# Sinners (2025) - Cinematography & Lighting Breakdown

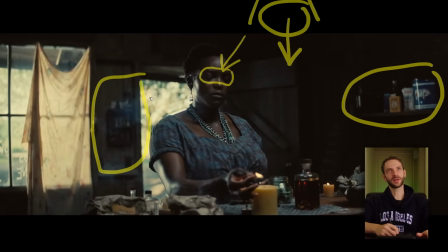(4:09)
This light from the street works nicely as a backlight on her, which is beautiful. It's lighting the door as well. It's lighting these things on the shelf.
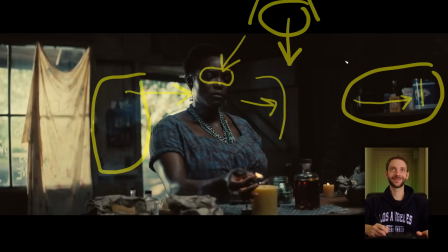(4:20)
It's a beautiful combination of natural and man-made lighting. I'm not sure if there's a practical purpose of this. It could be hiding a hot spot behind it. I kind of doubt it because it's 65mm film.
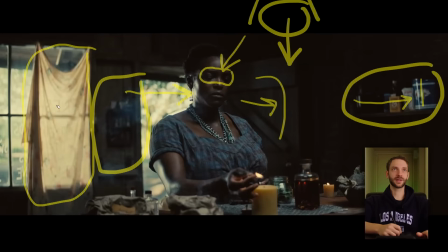(4:36)
Dynamic range is crazy. It's just a set design piece. This is such a beautiful frame too.
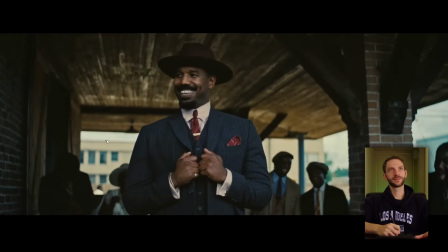(4:42)
I love how the outside light bouncing and reflecting in the wood ceiling. He is lit pretty well and very evenly. It's not sourcey at all. So I would say it's natural. I don't know.
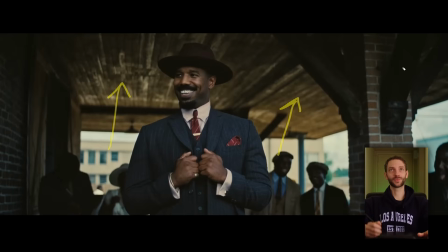(4:56)
I mean, With such beautiful high-level work, sometimes it's hard to tell how it's done. My two guesses are it's either natural or there's another really big,
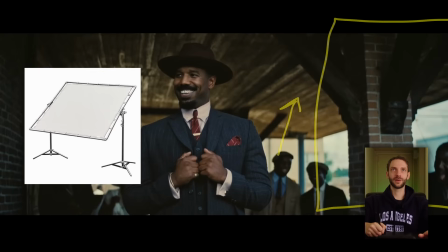(5:09)
like a butterfly reflection piece on wheels behind the camera, and it's kind of bouncing the sunlight back on him.
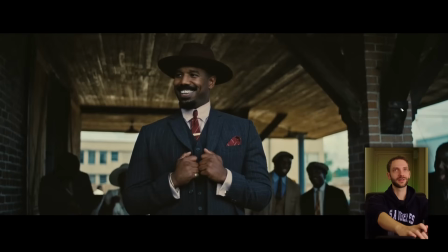(5:18)
Either way, props to the DP. This is amazing work. You can have a lot more fun with lighting in these interior and night shots.
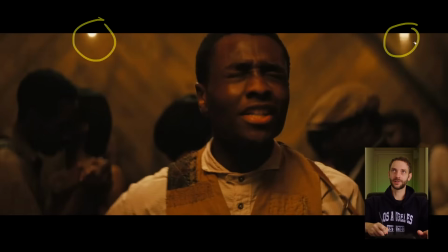(5:26)
What they did here was these candles, little lights, they're giving him a backlight on his shoulders. Judging from how light falls on the people in the back and his face,
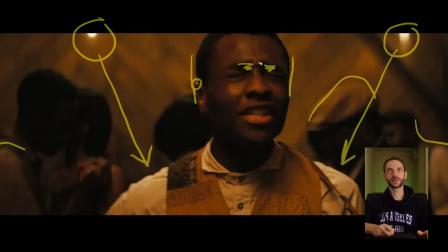(5:39)
you can see the shadow is under his eyebrows, which tells me the light source, it's a big light source above,
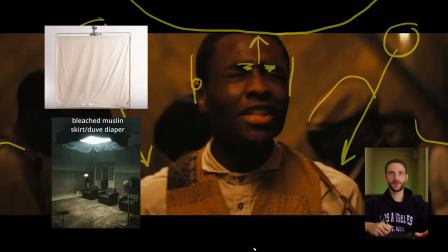(5:48)
hanging over the ceiling, and it's lighting the entire space. And also you can tell by this shade here.
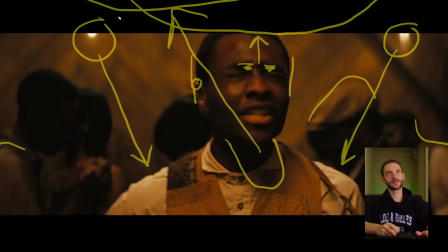(5:54)
Yeah, it's like up there, because that's probably the middle of the room. So that's my guess.
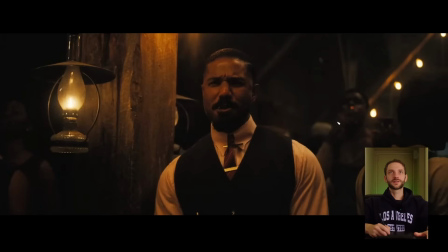(5:59)
It's pretty straightforward. You can tell here it's a very similar setup to the shot before. It exists in the same space. Good practicals always work. He has backlight on the shoulder. Most definitely something else up there, but they're trying to motivate it as if it's coming from these, but it's not.
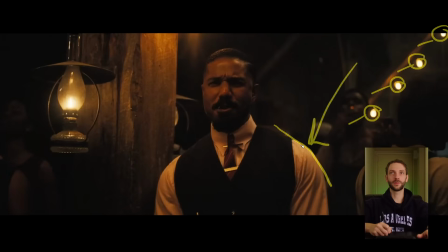(6:18)
These small lights are not strong enough to give him this edge. Then there's a light up here. It's coming directly down on him. You can tell by the shadow in his eyebrows. There's a lot of ambient light going around.
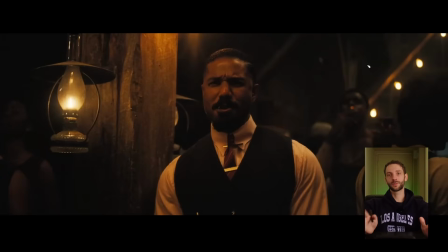(6:31)
With these big films, it's harder to tell because usually the main difference between commercials and movies is that in commercials you light more or less like photography, where you make it look nice and pretty, a bit more directional with your lights. As a rule of thumb, in films, you want to light spaces, not faces.
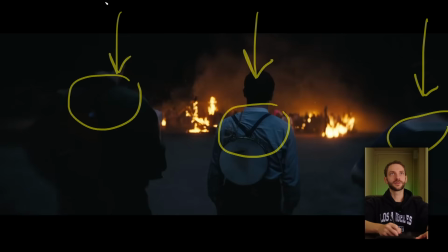(6:48)
In this shot, we can tell there's a huge inflatable,
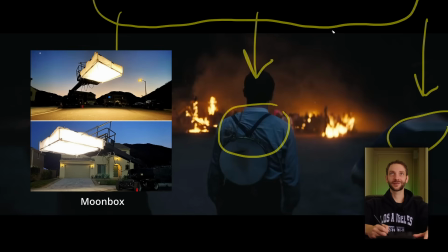(6:53)
I don't even know what they're called, mattress looking thing that has lights in it.
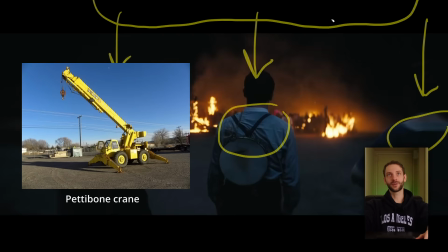(6:58)
And it's either hung from cranes, or sometimes I've seen they fill them up with helium and they just hover above and then they anchor them to the ground.
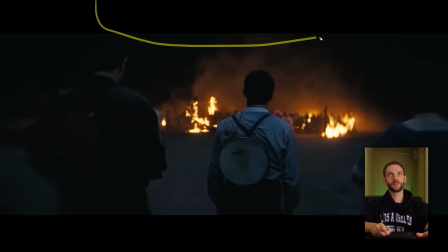(7:06)
And that gives it this big moonlight spread everywhere.
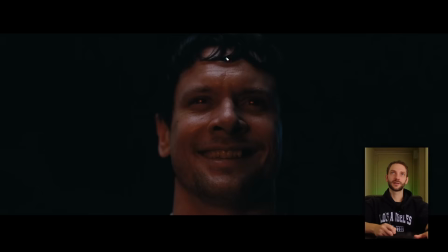(7:12)
In this shot, you can tell again by this white light. It's coming from above. It's that big light source above us. It's a really cool eye light. They kind of made it look like the Blade Runner weird looking eye light. Probably fire reflecting or projection of fire.
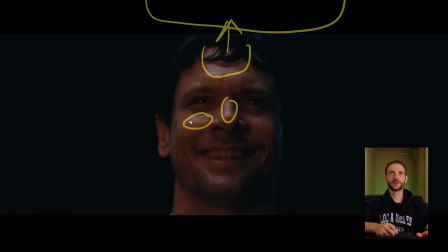(7:30)
And there's a bit of orange in his skin, which supposedly comes from the fire. Really beautiful work. Props to the DP. Every frame is so satisfying to look at.
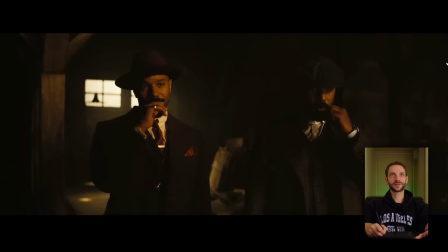(7:42)
I mean, this is beautiful stuff. I haven't seen the movie yet, but from what I could make out from the trailer was that there's two versions of Michael B. Jordan. This other version of him is like more mysterious and a dangerous character. Other than having beautiful eye light, which comes from a big source inside.
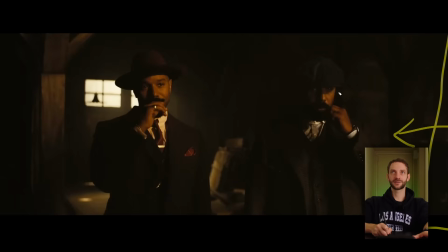(8:03)
His eyes are covered in a shade under his hat to make him look more mysterious and dangerous, but you can still see the bling in the eyes. It's just such a beautiful cinematography work.